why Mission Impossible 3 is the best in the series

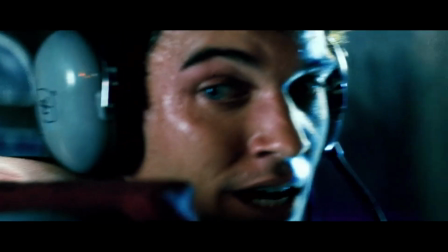(8:02)
This is something the audience can really get behind as motivation because we too saw her die, and in real time,
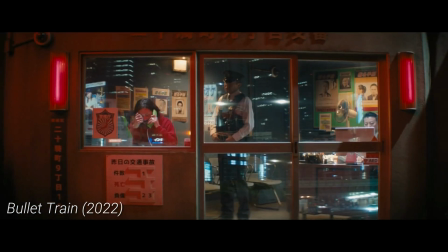(8:09)
rather than in the form of some quick backstory or intro sequence where the
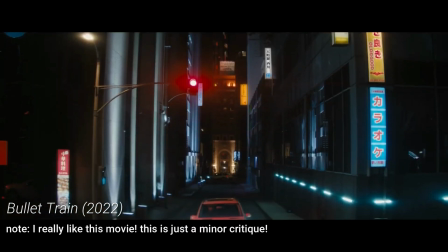(8:14)
purpose and motivation for the characters is just explained to us like a storybook.
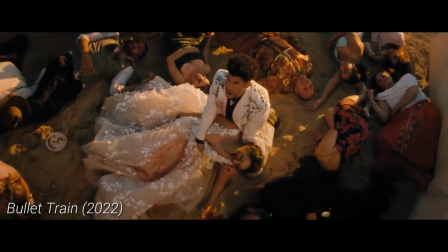(8:19)
While a lot of times those kinds of expositions are stylistic choices, they fail to achieve this level of real-time,
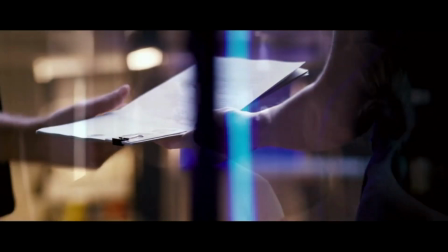(8:25)
tangible motivation that the audience can clasp onto simultaneously with the protagonist.
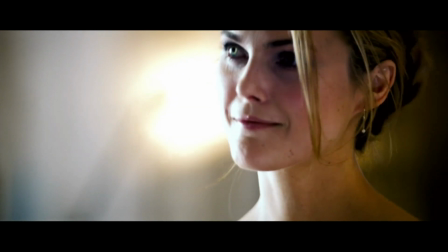(8:31)
In other words, the motivation is shown, not told.
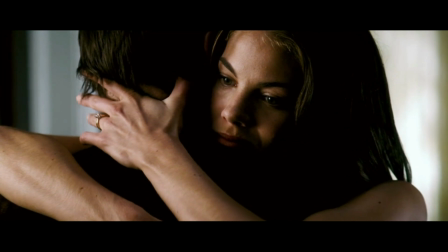(8:35)
Yet another thing this movie did so well to establish in just the first 30 minutes is the relationship between Ethan Hunt and his new wife.
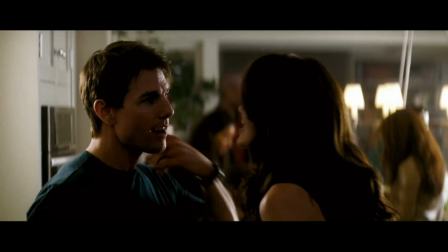(8:44)
Admittedly, this part of the exposition could not have been accomplished so well if it weren't for the visible chemistry between these actors, but I digress.
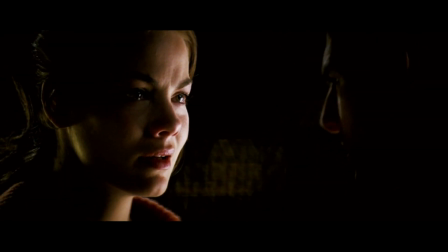(8:52)
It makes sense for action movies to have a love interest. It's a common movie trope we've all gotten used to at this point.
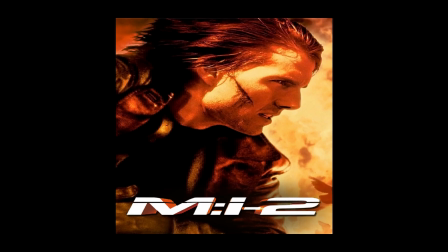(8:58)
But the way Mission Impossible 3 steps it up a notch from, say, Mission Impossible 2 is that it establishes a relationship using a realistic,
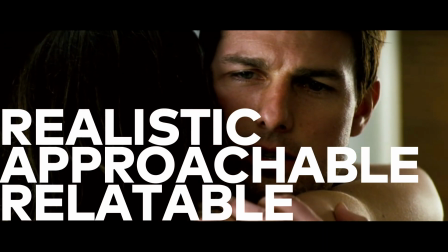(9:07)
approachable, and relatable formula.
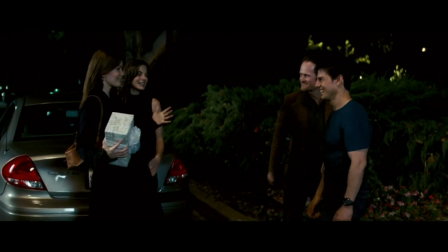(9:10)
In Mission Impossible 3, Ethan takes off time from the Force to live a low-profile life and start a family with the woman he loves.
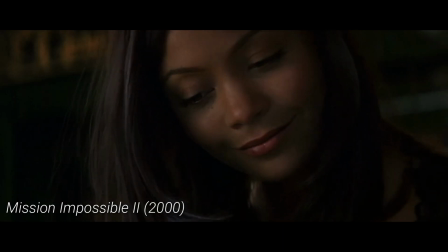(9:17)
In Mission Impossible 2, it's this obnoxious, hot, sexy boy falls in love with hot,
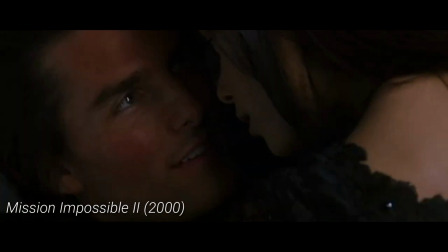(9:22)
sexy girl approach that's unrealistic and unrelatable, making it difficult for the audience to really feel attached to it.
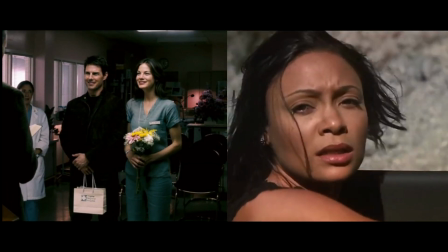(9:29)
Mission Impossible 3 is modest, while Mission Impossible 2 is extravagant. Which one do audience find themselves attached to?
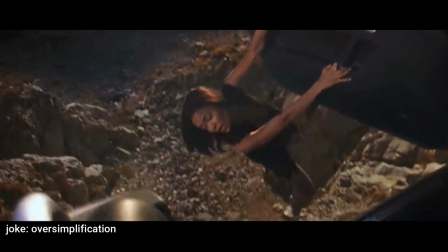(9:37)
To put it simply, no one cares if your sexy girlfriend is in danger.
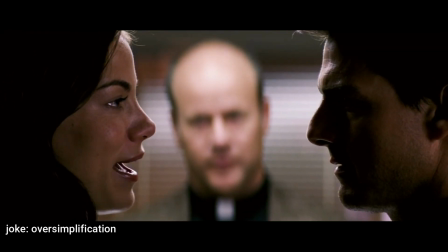(9:42)
They care if your loving wife is.
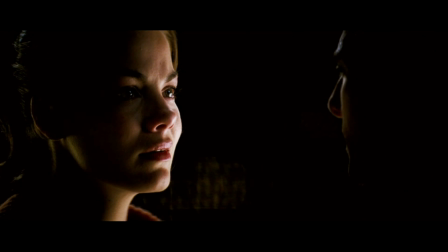(9:44)
Jokes aside, this movie establishes that Hunt has someone to protect, that both he and the audience care about.
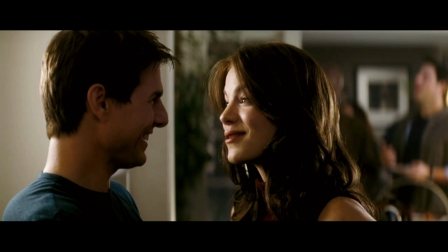(9:52)
This is how you establish a love interest for motivational purposes.
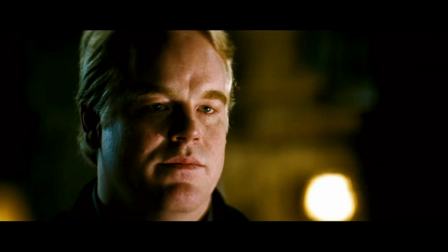(9:56)
So, we've explained why Mission Impossible 3's exposition has a gravitational force and a list of motivations,
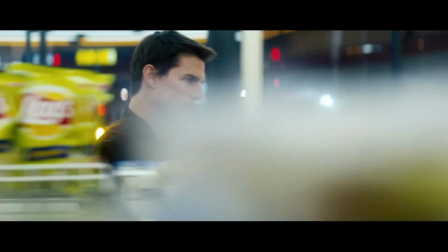(10:03)
and we now arrive at the last main reason for why this exposition is so good, and that's accessibility.
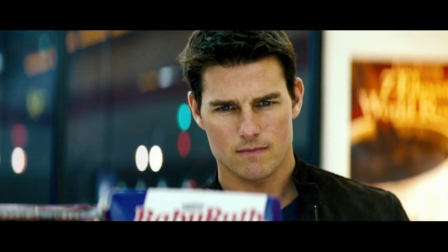(10:10)
A huge reason why Mission Impossible 3 has such a great exposition is that it's accessible.
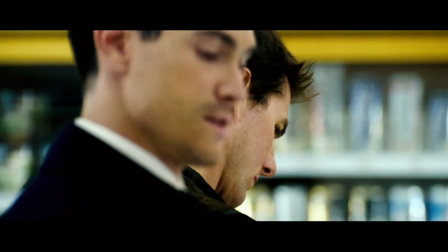(10:18)
In other words, it's clear, it's understandable, it's comprehensible, it's simple yet effective.
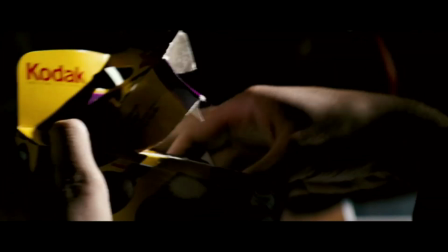(10:24)
And this is largely because the plot of the film is contained.
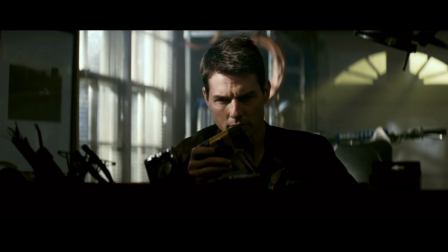(10:28)
It's focused on one central goal, where the plot takes us from point A to point B. Sure,
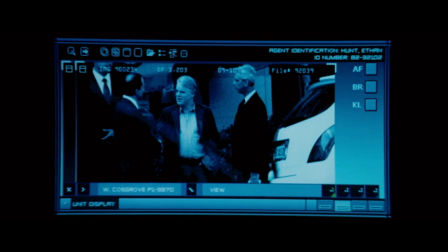(10:34)
there are a few twists and bumps along the way to make it exciting, but the goal is stated clearly in the exposition and accomplished in the resolution.
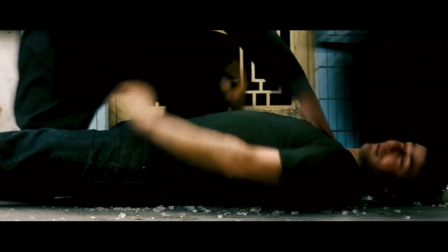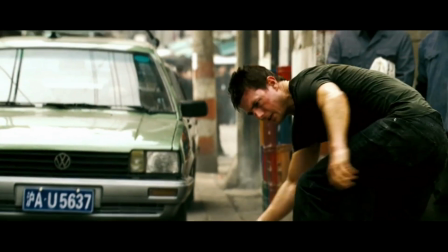(10:48)
This is something that I wish more action movies nowadays would do.
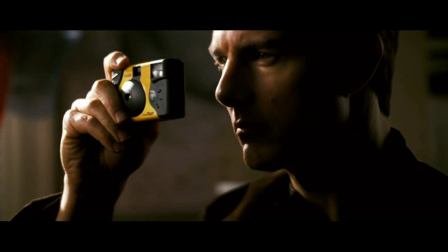(10:52)
Plots that are easy to understand and follow along, with expositions that lay out the goal clearly.
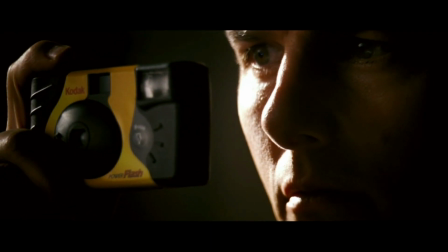(10:58)
Mission Impossible 3's plot is contained to one perspective, one goal, and one timeline.
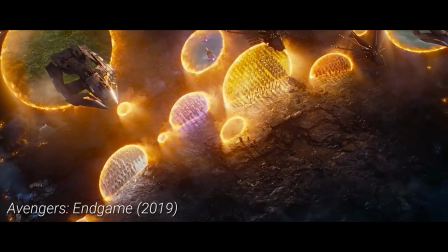(11:04)
So many action movies these days are trying to do way too much.
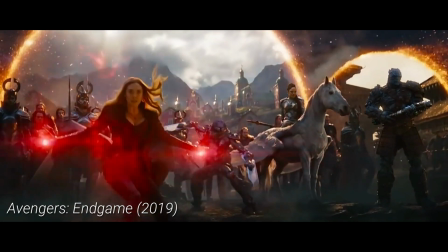(11:07)
Like, for example, Marvel movies are becoming overwhelming and confusing due to just how many characters and plot points
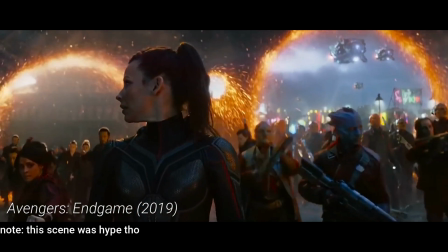(11:15)
and time frames and universes they're trying to connect in just one movie, which not only leads to viewers becoming detached,
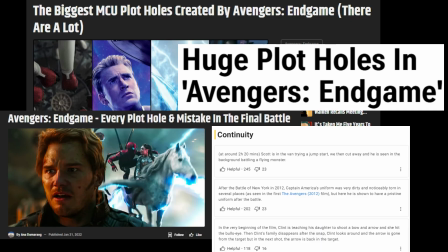(11:22)
but it gives way to tons of plot holes and continuity errors everywhere. Or another example, the movie Tenet.
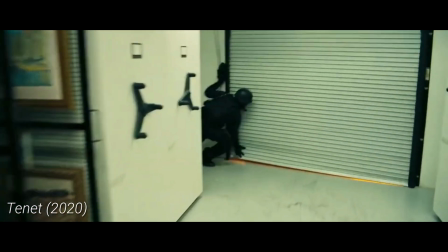(11:28)
While I do really love Christopher Nolan and his long, big, epic movies with thick storylines,
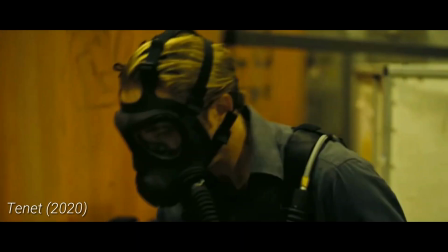(11:34)
Tenet is one of his few movies that just fails at instilling satisfaction in the viewer.
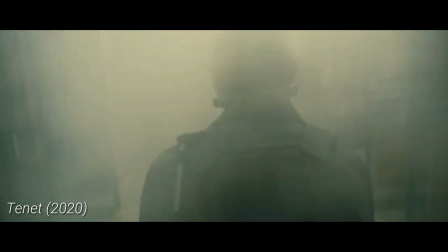(11:39)
It's just so endlessly and overwhelmingly confusing and inaccessible that it's no longer even fun to watch.
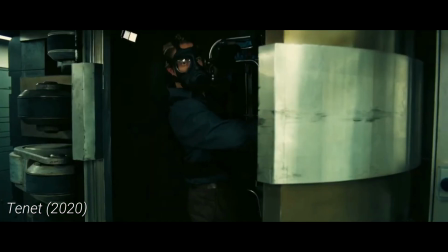(11:46)
I've seen this movie multiple times all the way through. I still don't know what happened.
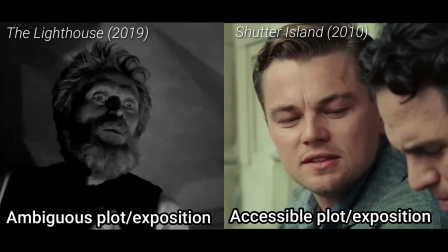(11:51)
We've gotten to a point where movies are prioritizing complexity and ambiguity over simple and accessible plots.
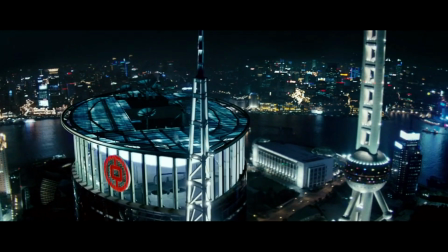(11:58)
Mission Impossible 3 is a perfect example that you don't need to have multiple universes and perspectives collide in a huge,
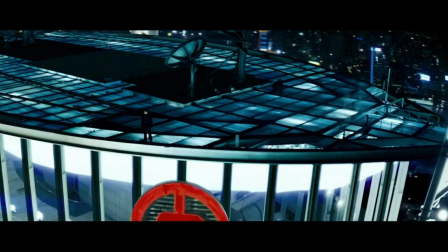(12:06)
extravagant fashion to make a good action movie.